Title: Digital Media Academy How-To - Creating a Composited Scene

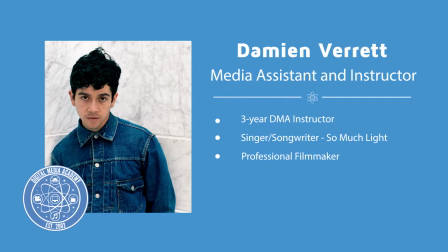10s
Hey guys, Damien Verrett here with Digital Media Academy. Today I'm going to teach you guys how to make a composited scene in Adobe After Effects. I always really like in classic movies when they have painted backdrops. In Adobe After Effects, we can kind of approximate the same sort of effect, but at a much lower budget.
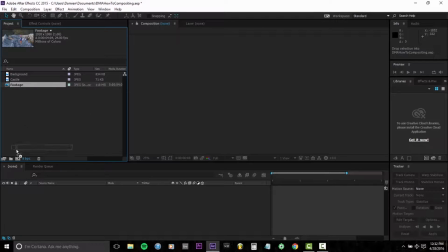31s
So I'm going to show you how to do that right now. First, I'm going to drag my footage onto the new composition button to create a new composition with the same sequence settings.
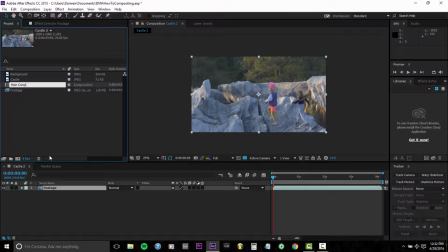39s
I'll rename that to main comp. So here's my footage.
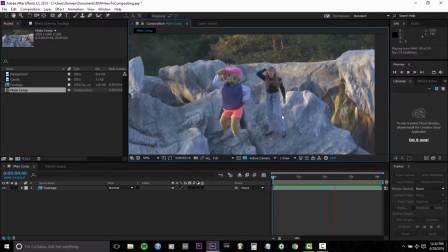44s
We have two of our actors walking across the screen. They stop, they look around, and it cuts.
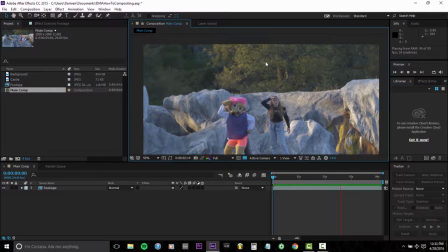49s
I don't like the trees being part of the environment for my film. It kind of destroys the mystique of the scene, seeing just like regular old redwoods and oak trees in the background.
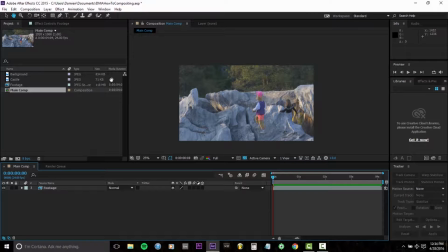61s
So we're going to cut those out, and we're going to do that by using the roto brush tool. It's the little brush icon next to the tiny little man.
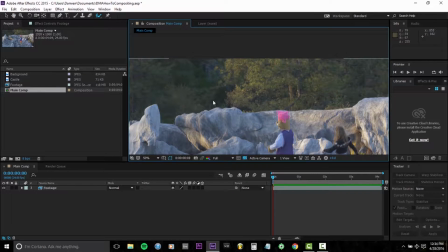68s
So we can't use the roto brush tool on our composition. We have to open the footage itself by double clicking the footage.
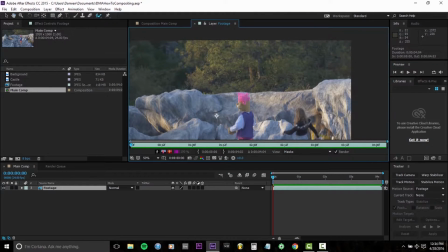75s
And now I have this little green circle, and if I scrub across,
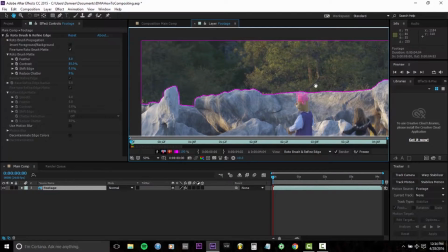81s
it tries to grab everything that is approximately light colored.
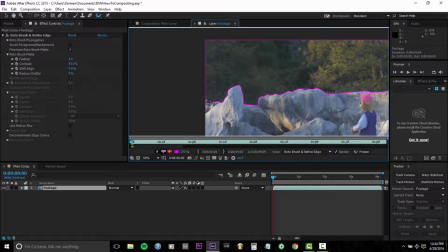86s
It's kind of like using a green screen, only it has a much higher tolerance for the color of the content you're trying to scrub out.
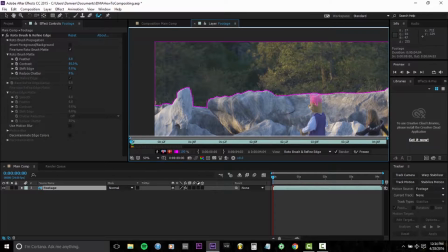93s
So you'll see it saw pretty easily that this was all different from our gray, rocky foreground.
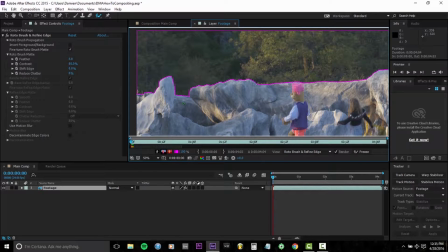101s
We're not done yet. We have to scrub through the footage every 10 frames or so. It'll lose track of what it's trying to scrub out. As soon as the actor's head crosses over that horizon line, it loses what we're eliminating.
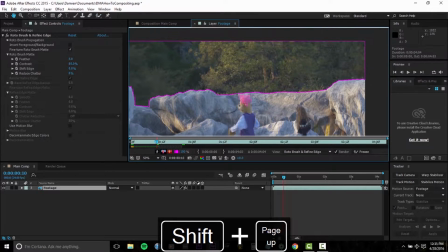116s
That pink outline denotes what we are roto brushing out.
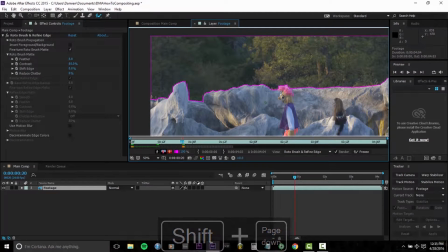122s
So let's just do another little line, and it already did basically a perfect job.
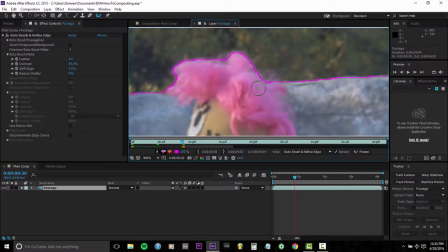127s
There's like a little bit of the fluff of his hair I might want to hold on to. If you want to reclaim something from the roto brush, just to hold down Alt, that'll turn your circle red, and you can just click the spot you want to take back. So once I've applied the roto brush to all of the frames of my footage, I'm going to run a RAM preview just to make sure there's no little mistakes popping up.
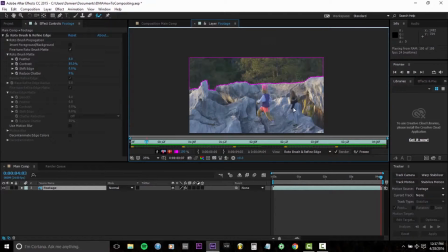146s
It looks good to me. We're done with that step.
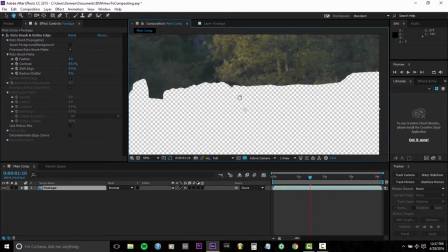149s
We can come back into our main composition, and you'll notice right away all we have is the portion of my frame that I said I was trying to eliminate.
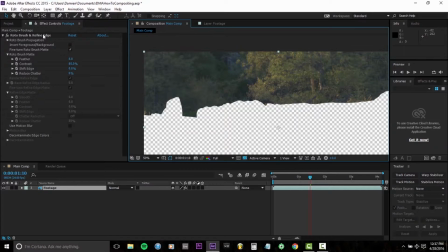157s
It's really easy to fix that. Just come into the effects panel, click invert foreground and background,
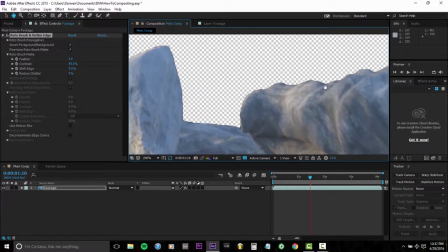163s
and we have this nice horizon line that we can play with now to create our environment.
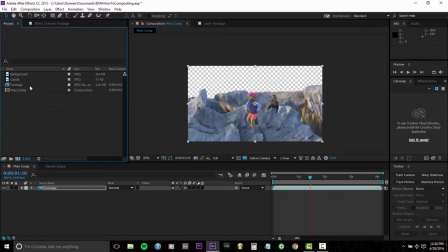168s
Now I'm going to apply a background behind our footage. I have this nice like sky background.
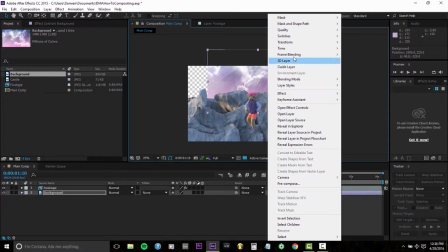175s
It doesn't fit the frame yet, so I'm going to right click it, transform, fit to comp width.
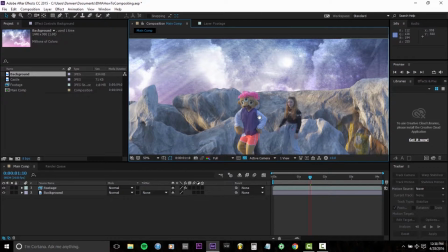180s
I want a little more of our sky in the frame, so I'm going to pull down our footage.
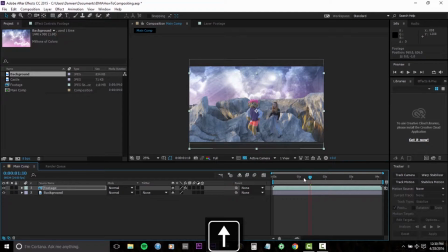187s
So I'm just going to take it right about there. I don't want to cut out my actor's feet. It helps to have something in between your layers. Right now this is looking really two-dimensional, so I'm going to add something in the middle. I have this castle that I downloaded off of Google Image Search.
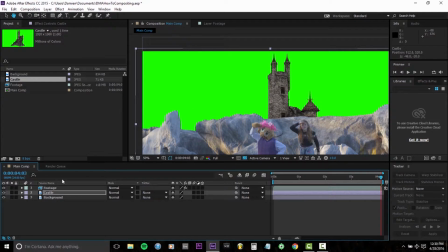201s
You'll notice when I drop in the castle layer that it has a green background. That's been applied for us so that we can really easily key it out by going to Effect, Keying, Key Light, grab the eyedropper for screen color, and just click that green. It's a uniform green, so it's just going to disappear immediately. We can add a little bit of blur to our most distant background to simulate depth of field.
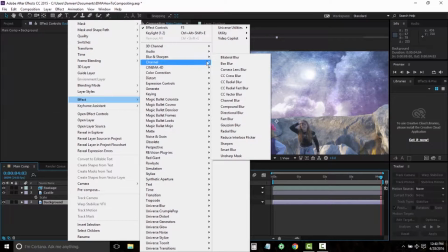225s
Take the background layer, go Effect, Blur, Gaussian blur, and I'll just take it up to like 10.
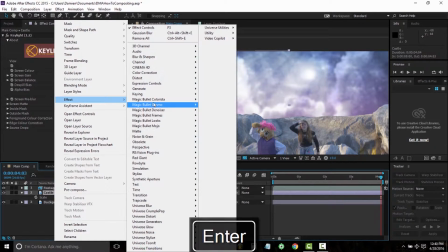233s
Do the same to the castle, but make it a little less blurred so it looks like it's closer to us. Something that will kind of connect the castle and the background layer together is a little bit of fog.
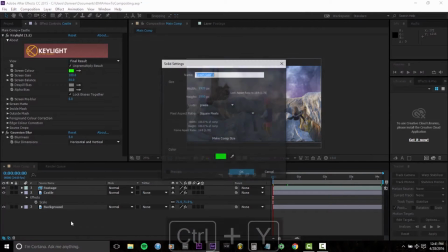245s
I'm going to do that right now. You can hit Control Y, that's the hotkey to add a solid. Mine's green right now.
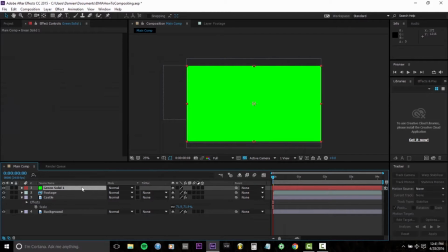250s
It doesn't matter at all what color it is, so I'll just pop it in there. Drag it down so that it's between the background and the castle layer.
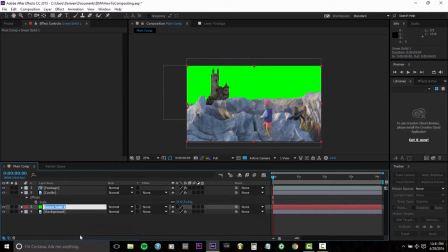257s
I'm going to rename it Fog.